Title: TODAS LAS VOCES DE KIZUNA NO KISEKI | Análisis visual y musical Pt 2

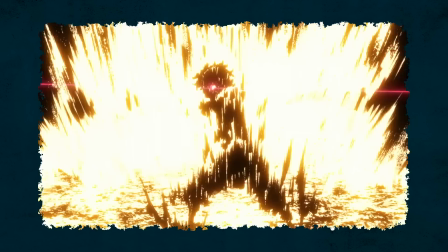0:00 Bien, continuamos con el análisis de Kishuna no Kiseki, el opening de la nueva temporada de Demon Slayer.
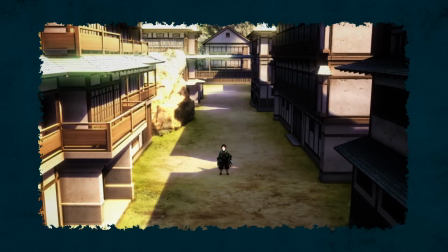0:05 En esta segunda parte nos centraremos de lleno en lo técnico y veremos los aciertos que tiene el tema.
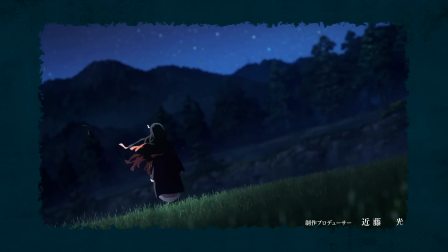0:10 Hablaremos de cada uno de los detalles que hace que este opening genere tanto impacto, pero también de las cosas que, a mi parecer, todavía podrían explotarse para llevarlo a otro nivel.
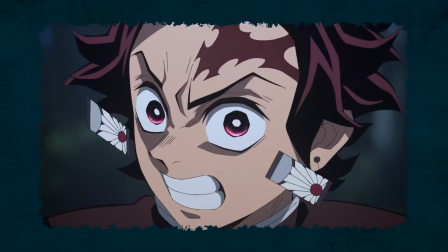0:19 Así que empezamos.
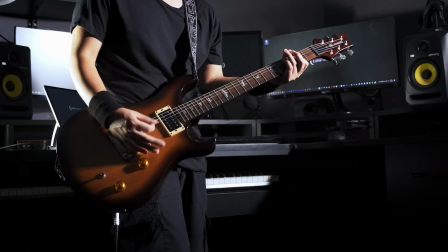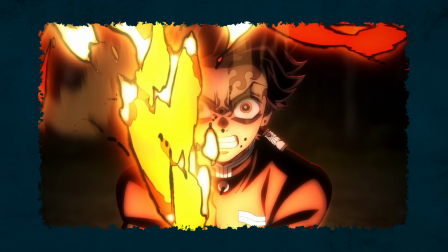0:27 Ok, comencemos con el ritmo de edición, que es lo primero que nos introduce en la propuesta artística. ¿Cómo así?
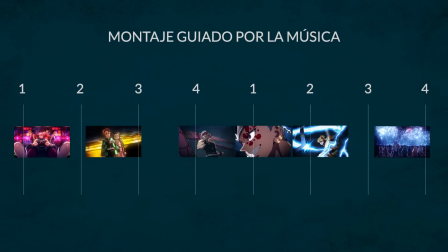0:33 En el análisis de Sankyusanka vimos que la sonorización de imagen y sonido puede generar tanto impacto sin que seamos totalmente conscientes de lo que pasa.
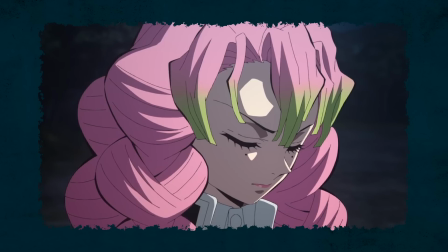0:41 O sea, por lo general cuando vemos y escuchamos una obra de cualquier tipo, la primera interpretación que le damos viene desde lo emocional, para luego pasar a lo racional.
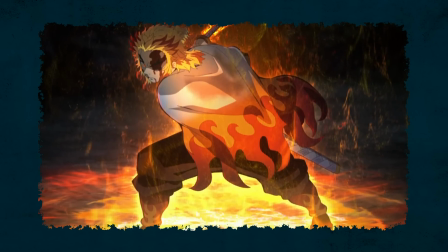0:49 Y es lo normal, cuando una obra te atrapa se podría decir que es porque te estás dejando llevar por la emoción y no vas analizando cada cosa que pasa.
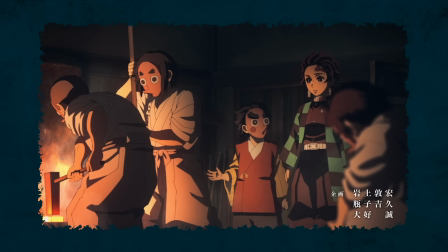0:56 Y esto en audiovisuales es crucial, evitar a toda a costa estos baches que pueden hacer que el espectador salga de la ficción y comienza a analizar lo que ve.
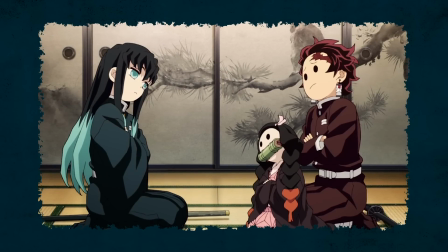1:04 ¿Les ha pasado que de pronto están viendo o escuchando algo pero hay un detalle en la obra que los saca del momento?
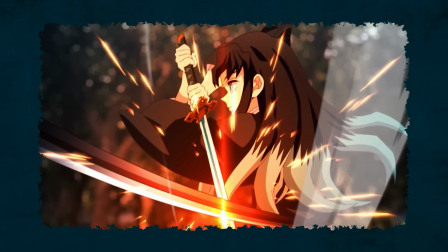1:09 ¿Como que rompe la magia y los hace dudar? Pues a eso me refiero. A nivel de edición es importante saber generar un buen flujo para evitar que el espectador salga de la ficción.
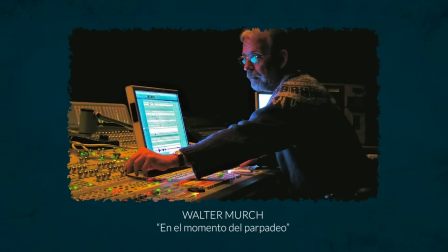1:19 Es de lo que hablaba Walter Murch en su libro En el momento del parpadeo, que básicamente habla de todo lo que implica el proceso de edición y por qué es una labor tan bella como crucial el generar el criterio para hacer un simple corte.
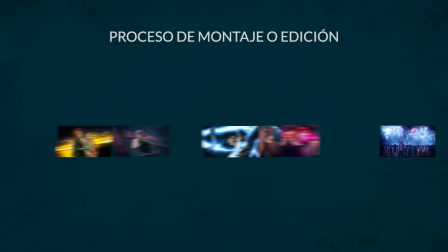1:31 Es todo un arte, a través del lenguaje visual hacer que el momento del parpadeo o el momento del corte te resulte tan natural que te dejes llevar.
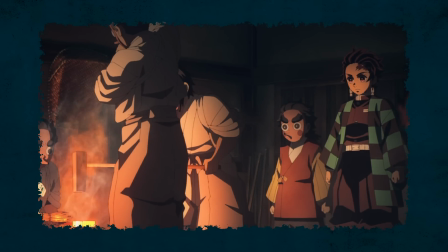1:39 Y es que un buen editor te puede indicar mediante su montaje dónde puedes parpadear y cortar las ideas,
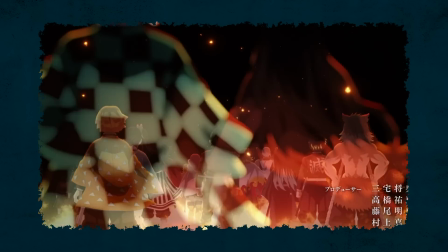1:45 y dónde debes estar lo más atento posible, tanto que si parpadeas te pierdes un detalle crucial.
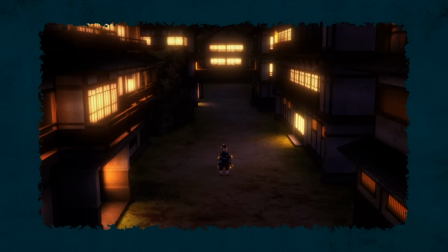1:50 Este trabajo, aunque parezca obvio, es importantísimo y no suele ser muy tomado en cuenta al ver cualquier obra,
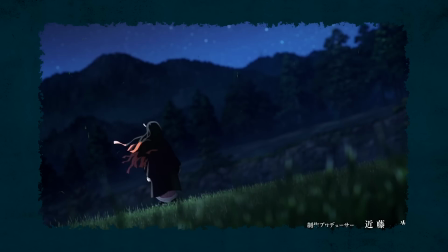1:56 pero miren que hasta en los Oscars se premia el mejor montaje y es por algo. Pero ya, sin alejarnos mucho, ¿cómo se aplica esto a obras como los animes o en específico a los openings?
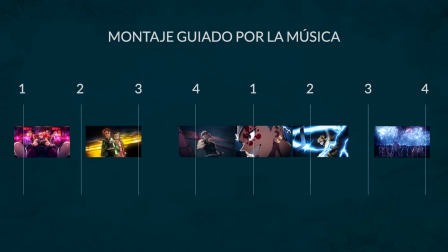2:05 Pues como explicamos antes, en un opening, el apoyarse al ritmo natural que tiene la pieza musical es un recurso tan pero tan básico como contundente.
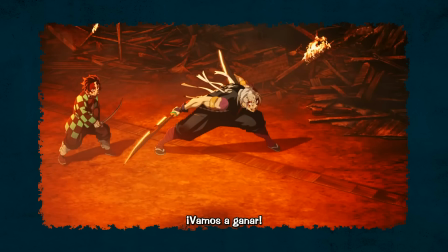2:13 Es una carta ganadora. Tal nivel de sincronización funcionó en el opening pasado y vuelven a aplicar la misma fórmula aquí,
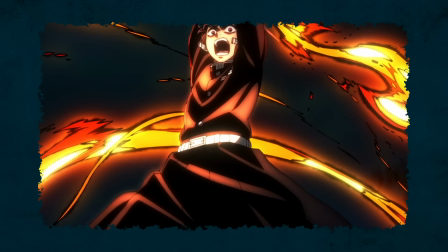2:20 ya que básicamente tenemos una coreografía de acciones que refuerza la música, que a la vez refuerza la imagen y que a la vez refuerza la música de nuevo,
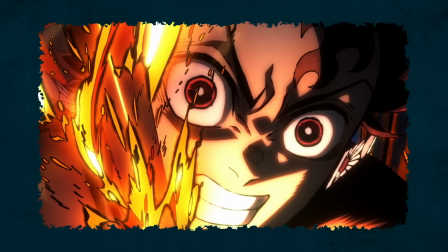2:27 así en un bucle macizo de intensidad. Entonces, ¿cuál es el criterio aquí?
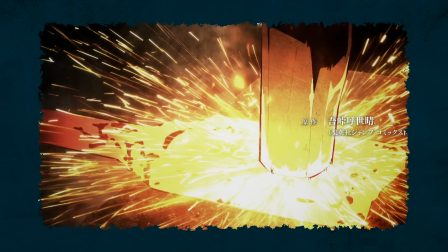2:32 El editor nos va a mostrar imágenes picadas para llamar nuestra atención y luego deleitarnos con un
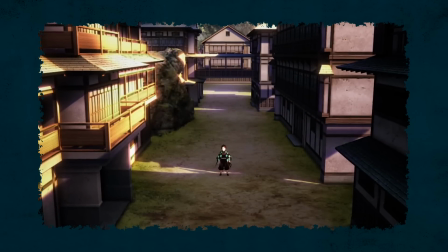2:37 plano largo que sirve como descanso visual y a la vez como sección de apreciación de la melodía principal del tema.
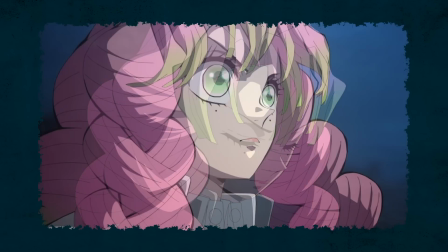2:42 Como estructura visual, este contraste de intenciones es súper efectivo y si algo aprendimos en la primera parte del análisis es que FOTABLE sabe usar muy bien los recursos funcionales. Y arranca el tema con esto.
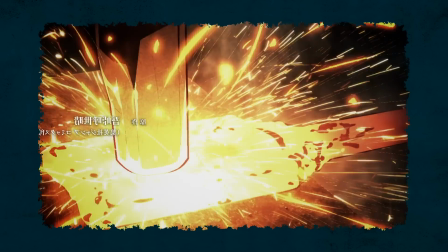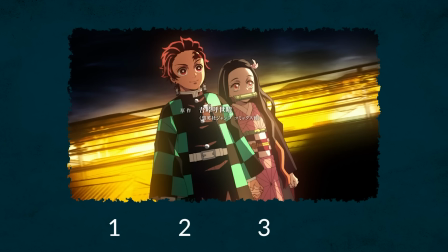2:58 Ya hemos visto que no siempre los cortes y el acting de las acciones deben estar coincidiendo con los pulsos de la canción, sino que es más interesante cuando coinciden con las notas de una melodía.
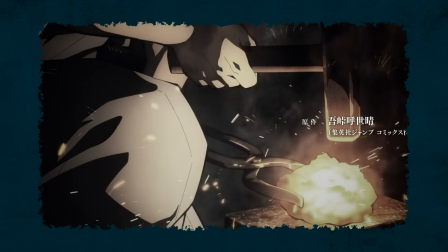3:07 Esto lo notamos en los golpes que da Hana Bezuka en la introducción, donde la secuencia de golpes va acompañando a la melodía principal y no a los pulsos de la canción.
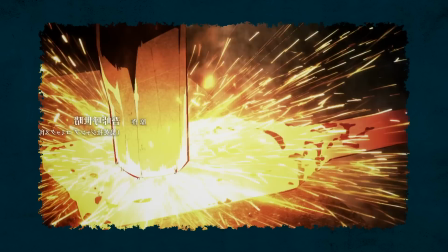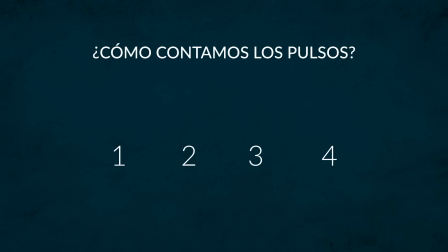3:22 Esto resulta interesante porque la melodía comienza con notas sincopadas, es decir, la primera nota que pega lo hace en el tiempo débil del pulso o sea en vez de ser esto
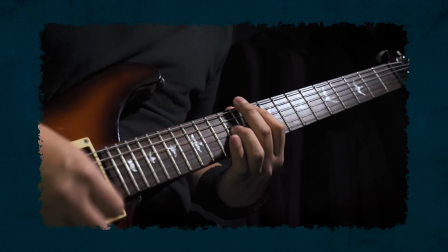3:35 tenemos esto
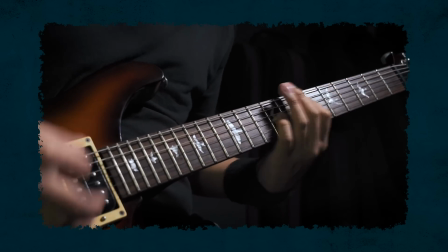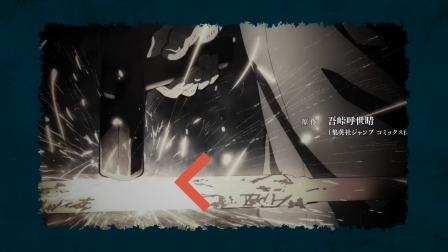3:43 entonces pese a ser una melodía súper básica estos detallitos vuelven todo un poco más interesante y obviamente hace que el cuidado del editor para generar un primer impacto sea más admirable y a nivel de colorización un detalle interesante es cómo las tomas van recuperando saturación o sea pasar de blanco y negro a
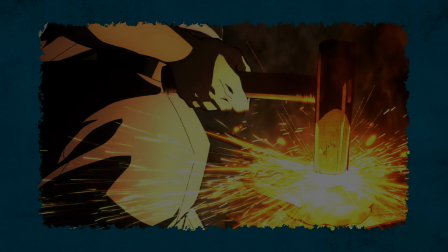4:00 color para dar la sensación de aumento de intensidad y así prepararnos de una manera muy sutil a la explosión de la intro.